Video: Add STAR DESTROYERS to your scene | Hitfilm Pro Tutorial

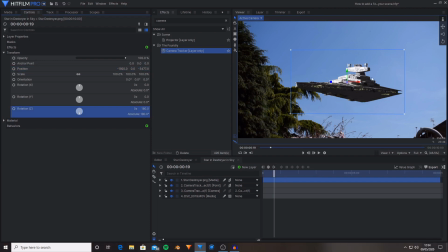4:09 This This will just flip it the correct way up. So I'm just going to drag this even further back in 3D space. Something around negative 8000 should work. And then I'm just going to scale this up. I want this to be fairly large. And I'm also just going to move this up in the frame.
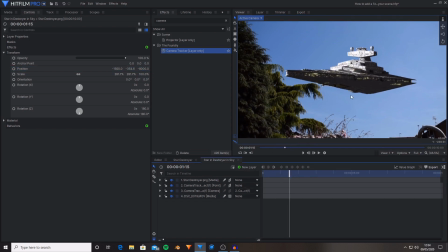4:26 So now this is tracked into the shot and moves with the camera. So that works. Now what I'm going to do in the effects is search for grading transfer. And I'm just going to try and blend this into the shot a bit more.
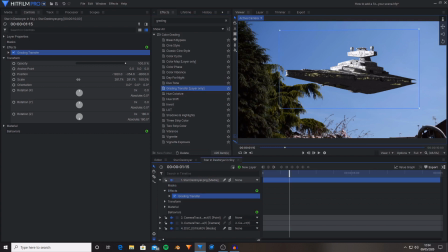4:38 So with grading transfer, I'm just going to drag and drop this onto the Star Destroyer PNG, and then under the grading from, I'm going to select the footage layer. That's done it a bit too much because it's picked up on the amount of blue that is in the sky and applied that to all of the light areas on this model.
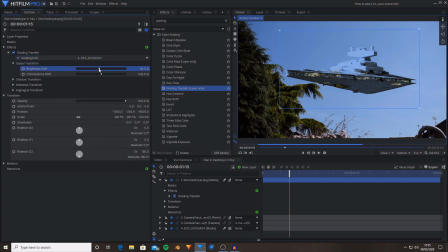4:55 So under the global transform, I'm just going to turn down the brightness shift and also just turn down the chromalance shift. And then under the highlights transform, I'm going to do the same. and the same for the midtones.
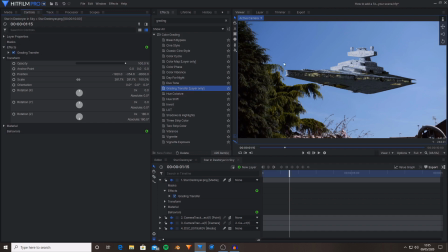5:18 Now what I'm going to do is create a circular mask on this layer so that then we can create some fake depth. So with the circular mask tool I'm just going to drag a fairly large shape that just kind of encompasses the top half and the front of the Star Destroyer
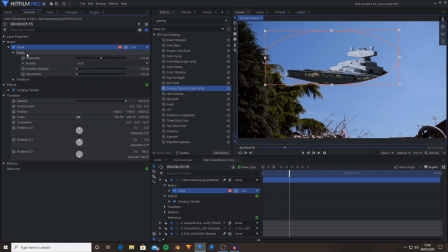5:35 and then under the mask shape settings I'm going to increase the feather strength something fairly high because we don't want this to be like completely invisible but we just want to simulate some form of depth of
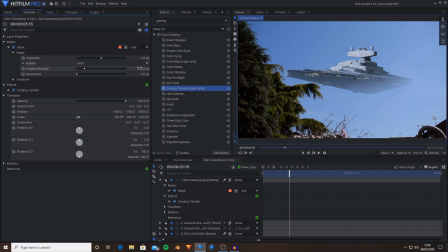5:50 the like atmosphere and clouds and stuff something around 330 works fairly well and now i've kind of created this fairly nice fade out then under the star destroyer settings i'm going to change the opacity of this layer to 65 and
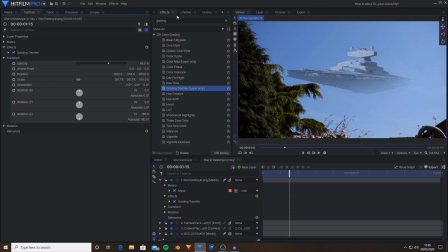6:07 that kind of makes it slightly more subtle. I'm also just going to search in the effects tab for lens blur and now I'm going to simulate kind of like a slightly out of focus look because if this were a real element in the scene your camera probably wouldn't be able to focus on it very well.
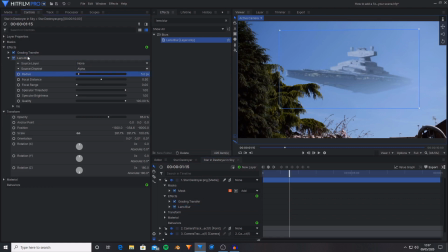6:27 So under the radius settings I'm going to change this down something around five just giving it a slight lens blur. I do just want to decrease the amount of shadow that is seen on this model so under the effects tab I'm going to search for curves and
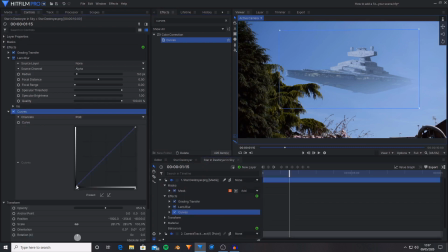6:44 I'm going to drag and drop this onto the Star Destroyer layer and then I'm just going to increase the brightness of some of the shadows and
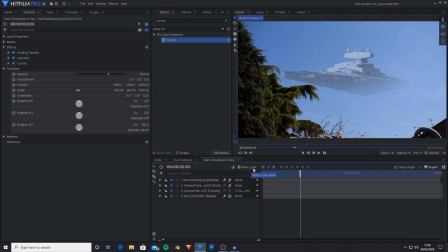6:52 now we're about done. If you wanted to you could add a final grade layer I'm just going to drag a letterbox
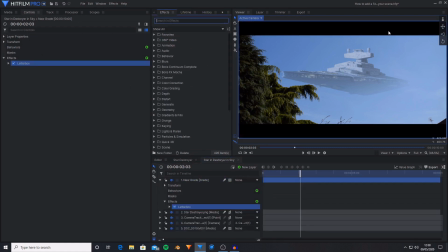6:58 onto this new grade layer and then just do a very basic curves adjustment just to increase the amount of contrast and then I'm also going to search for the saturation and drag hue saturation and likeness
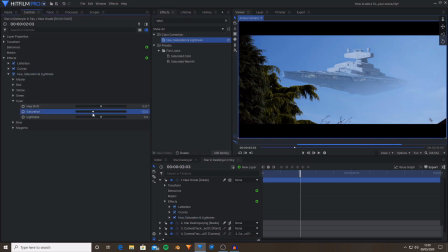7:11 onto this and then under the cyan drop down the saturation so I hope you enjoyed this tutorial and if you did then please leave a like and subscribe and if you have any suggestions for future videos and tutorials then please tell me in the comments below because I would love to find out
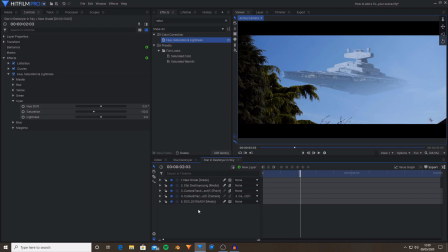7:26 what you want to know how to do inside of HitFilm also if you have any questions then please once again feel free to ask and if you want to check out more stuff that I'm working on then follow me on instagram at ndpproductions underscore workshop. Hope you enjoyed this tutorial, goodbye.